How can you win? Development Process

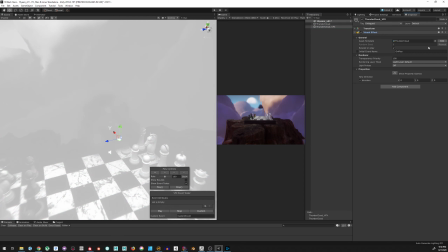1242s
And so they have a tool
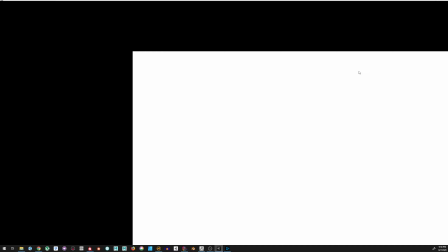1249s
within the VFX graph that allows you to bake point cache.
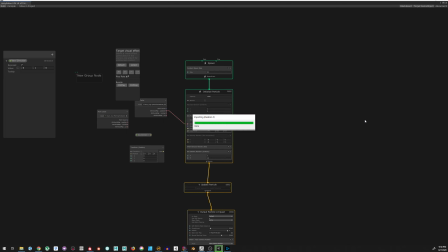1254s
And so I sculpted another cloud, and then I baked the point cache, and then I used that to basically have particles appear at those vertices. And once again, then that's another artistic thing. Like I knew the shape. I know what shape I want.
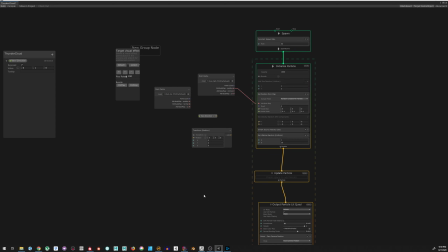1272s
I just don't know how to get the surface to be more like a cloud. And so it made sense to me that, like, why don't I just use like particles? And this, I guess you could say this was a happy accident, which doesn't happen a lot to me in terms of game development.
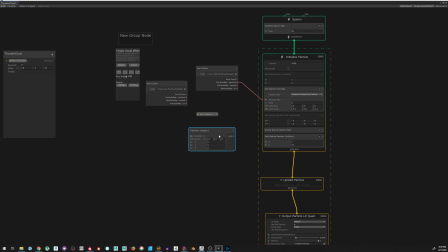1290s
I feel like with painting and drawing, happy accidents happen all the time, but not in game development for me. So I'm using the position of my point cache, and then I'm basically
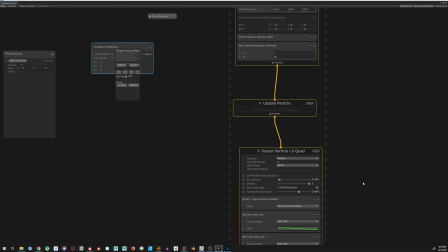1301s
using a quad and putting a regular like gradient sphere on top of it. And because I'm using a quad, it's affected by light, and because of that, you get this awesome feel to it.
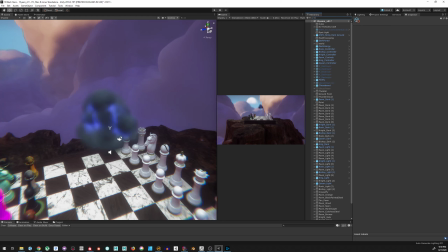1314s
Like, it feels like it's really being hit with light. So yeah, it turned out the way I wanted it to.
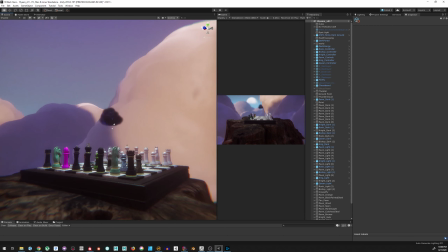1322s
And the tree trunk I did not make. I have the capabilities of making a tree trunk.
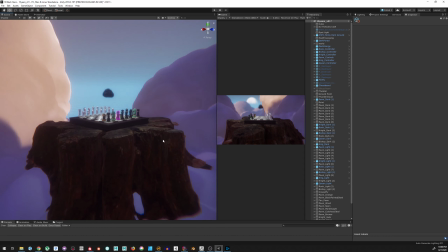1329s
I just knew that it would take me a couple days to do it, and I still had so much work to do, and I decided not to do it.
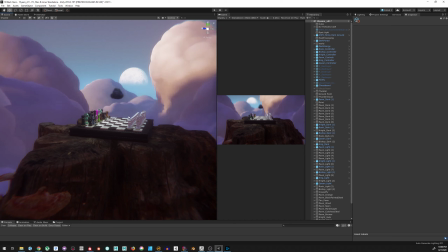1337s
So I went to Quixel Mega Scans and I bought a tree trunk. And I'm all about that sometimes. Sometimes you need to purchase something to get the project moving. Just do it. Like, throw your ego outside. It doesn't really matter. And because if you know you can do it, why would it matter, right?
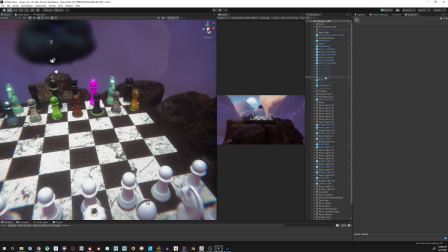1357s
Like, okay. Now, this is the pride and joy of this entire project to me. The entire project. And this is another thing about hyping myself up.
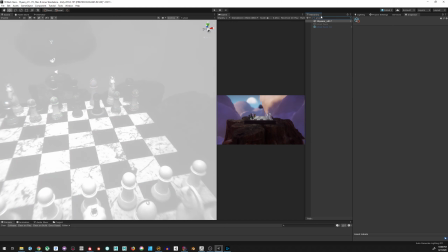1370s
The ghost pieces. Oh my gosh, they're so cool. Alright, so these are the ghost pieces.
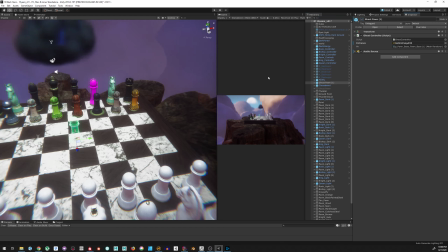1377s
Now, this was an important part in the video as well. I really wanted people to understand about the whole looter thing,
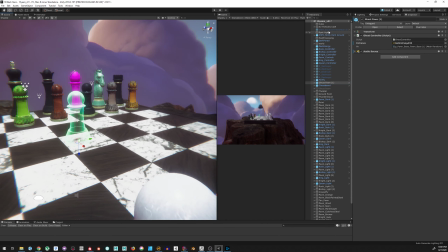1385s
and that, like, these people are really humans.
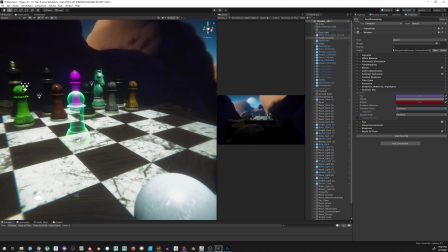1389s
They're not these crazy, people, and that, like, basically that they were destroyed at one point.
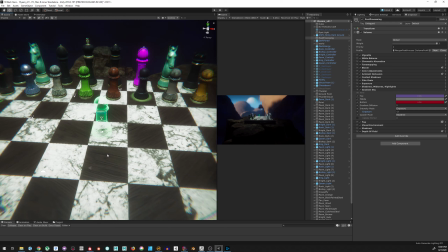1398s
Like, they lost all their pieces. You don't just do stuff just to do stuff. Like, you have to get to that point. So I was really trying to emphasize that these people are so visible, but they're so invisible. And everybody's always like, why would you do that? Well, it's like, man, how do you think someone gets to that point?
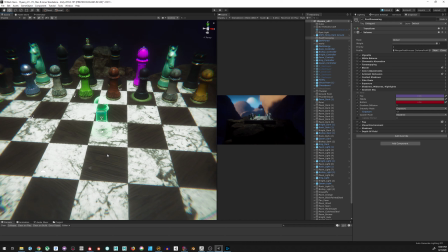1414s
So it's like, okay, well, cool. Let's make a ghost, because people are afraid of ghosts. People, they're scary, but people know they exist. Well, theoretically, they know they exist. So I like that contrast.
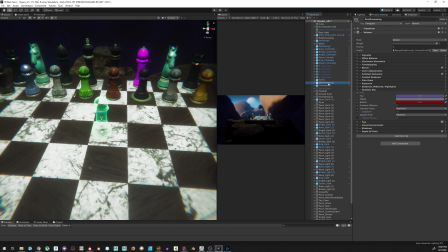1428s
So I wanted to make the ghost piece have like this shadow movement to it.
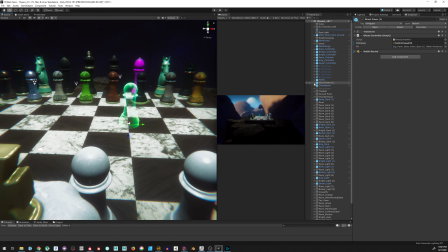1437s
And let's see if we can get it. Ghost piece.
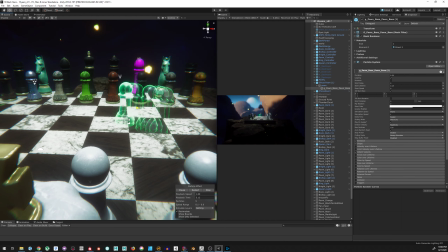1447s
So if you can see it, right? Oh man, just looking at this gets me so hyped every single time.
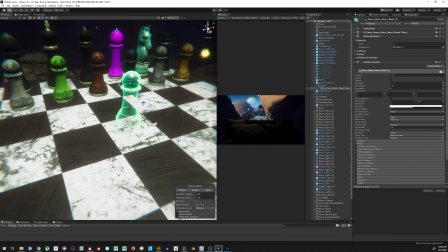1454s
And so basically, like, it is using a basic particle system, but it is emitting a lower resolution version of the pawn and putting it at its position.
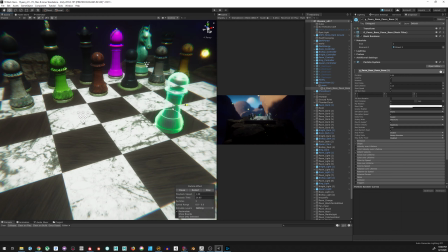1469s
So if I move it, it's basically just, emitting it at that position. I was trying to make the Johnny Cage shadow kick, and I wanted to make sure that it was on the piece. I don't know, it feels like, it feels like it's there, but it's not there.